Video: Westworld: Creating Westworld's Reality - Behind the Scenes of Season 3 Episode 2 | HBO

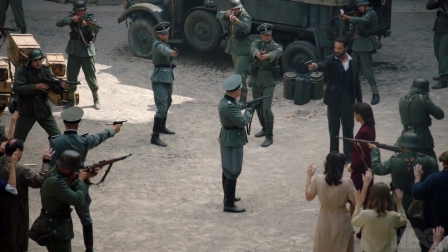(4:09) We'll send you the trip, darlings.
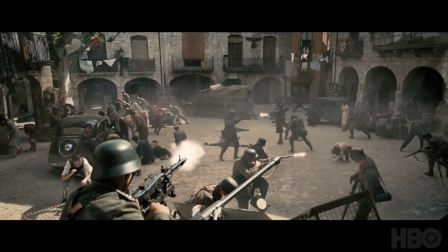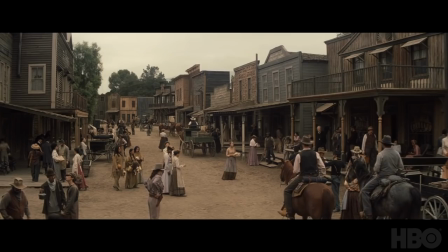(4:20)
We've done frozen moments with hosts where they generally freeze.
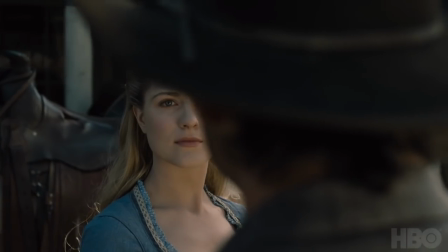(4:25)
But in those moments, their hair can still blow because we're still in the real world and the robots are just freezing.
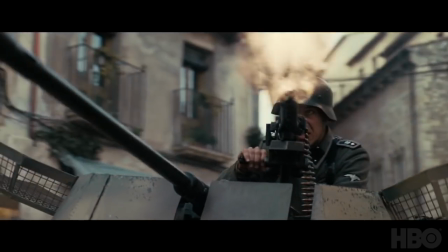(4:31)
In this moment, this is a giveaway that we're in a complete simulation so that everything is frozen, including the bullet coming right up to Simon's face.
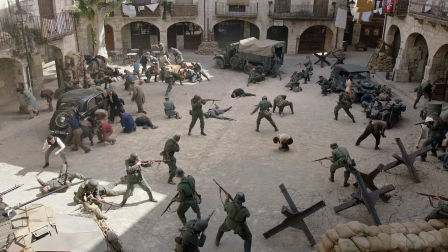(4:40)
We took a bunch of the soldiers and we choreographed positions that they could be in that looked really precarious.
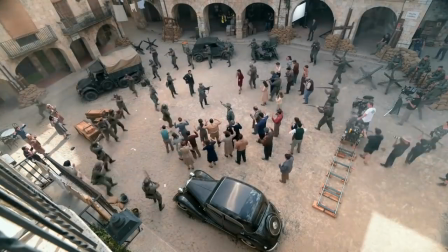(4:49)
You couldn't be in this position unless you were frozen in time. That's it. That's the shot.
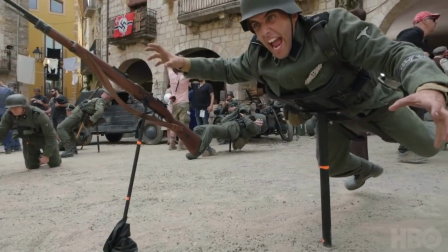(4:54)
We had poles and bucks holding up actors in positions that they couldn't otherwise be
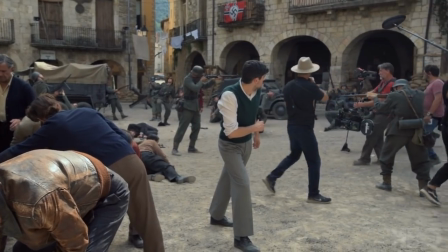(4:58)
in and created this beautiful steadicam shot of a frozen moment that we've added dust to,
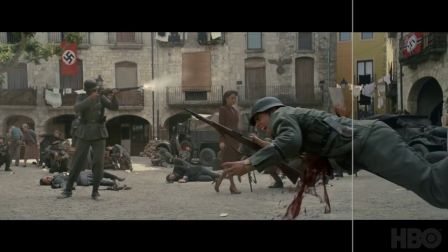(5:04)
particulate matter in the air, and, of course, painted out the poles so that they feel like they're frozen in space.
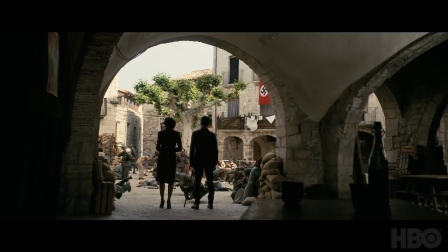(5:09) Congratulations. You've successfully crippled the simulation. Now what?
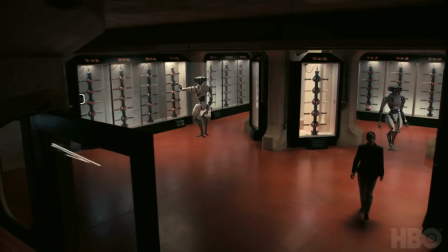(5:14)
She hacks into the outside world and uses the robot that she finds there with the surveillance cameras to try to grab her Pearl,
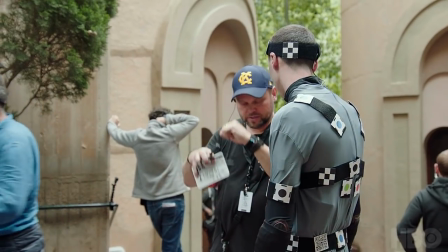(5:23)
her control unit, and run with it to freedom. A new thing for us this season is performance capture.
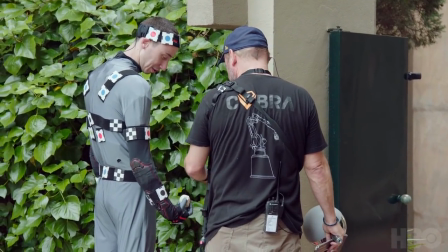(5:29)
We have a small mocap suit that records the motion of what the actor does.
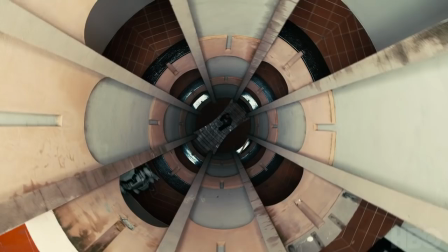(5:36)
And that data was able to be brought in and animate the Harriet robot exactly in his place.
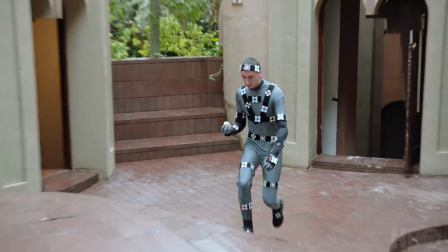(5:44)
It was important the action of these robot characters have a sense of fluidness to it.
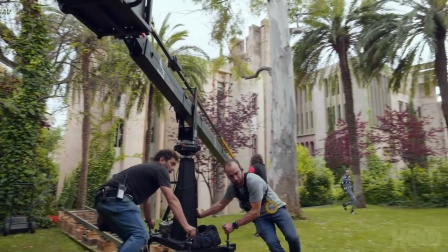(5:51)
What Jonah leaned into was the idea of Harriet really suffering through her death,
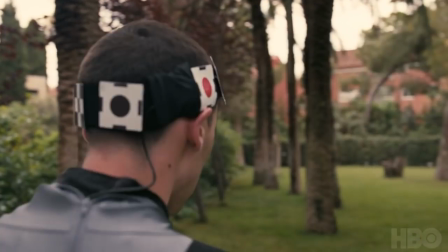(5:57)
you know, bringing some kind of human characteristics to the robot. It's cool because you're getting to see a robot chase.
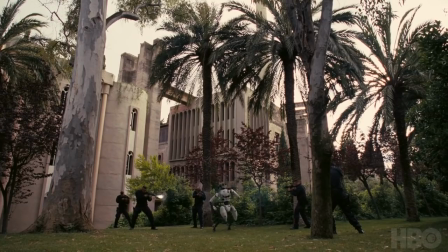(6:03)
But on an emotional level, this is Maeve. We are rooting for Maeve to get away from this entity that has kept her captive.
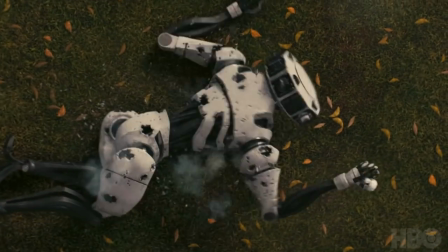(6:11)
And it looks like she's going to get away. Then when you see that pearl roll out of Harriet's hand, she's not going anywhere.
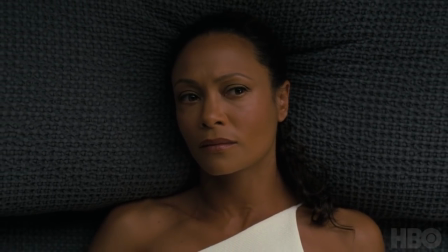(6:23)
Maeve awakens yet again. Only this time something's different. And it's here that she meets Angaran Sirac.
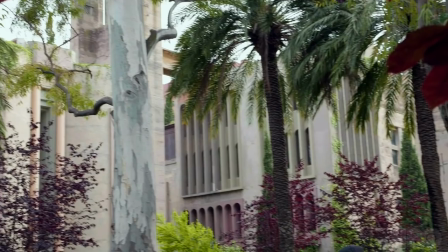(6:33)
We needed a secret compound for Ciroc.
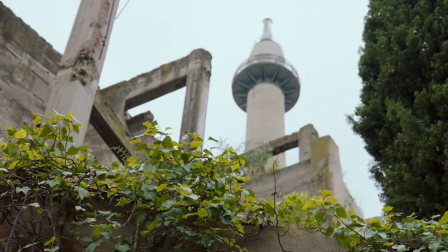(6:36)
Ricardo Bofiel has a cement factory, I think, that was built in the 40s, and he converted it into his offices and living space.
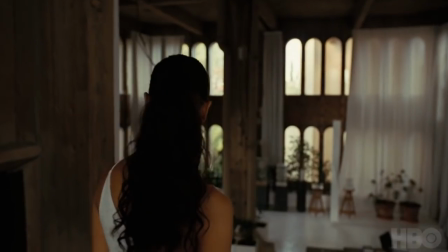(6:44)
They don't really allow filming, so we're really honored to have another great architect on the show.
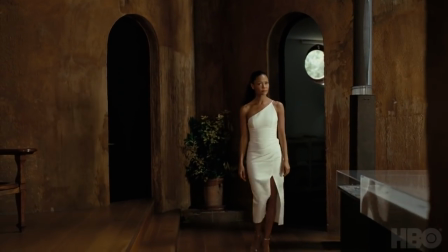(6:51)
There's a level here of taking the old world and transforming it into something new, and that's very thematically connected.
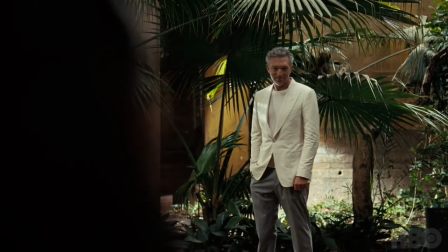(6:58)
So we felt this was a perfect environment to meet Vincent's character for the first time.
Welcome to my world, Maeve.
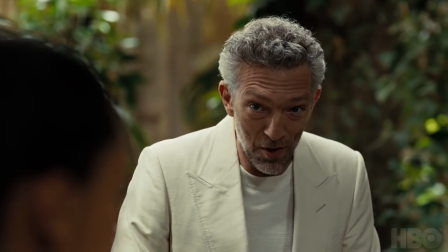(7:05) To the real world.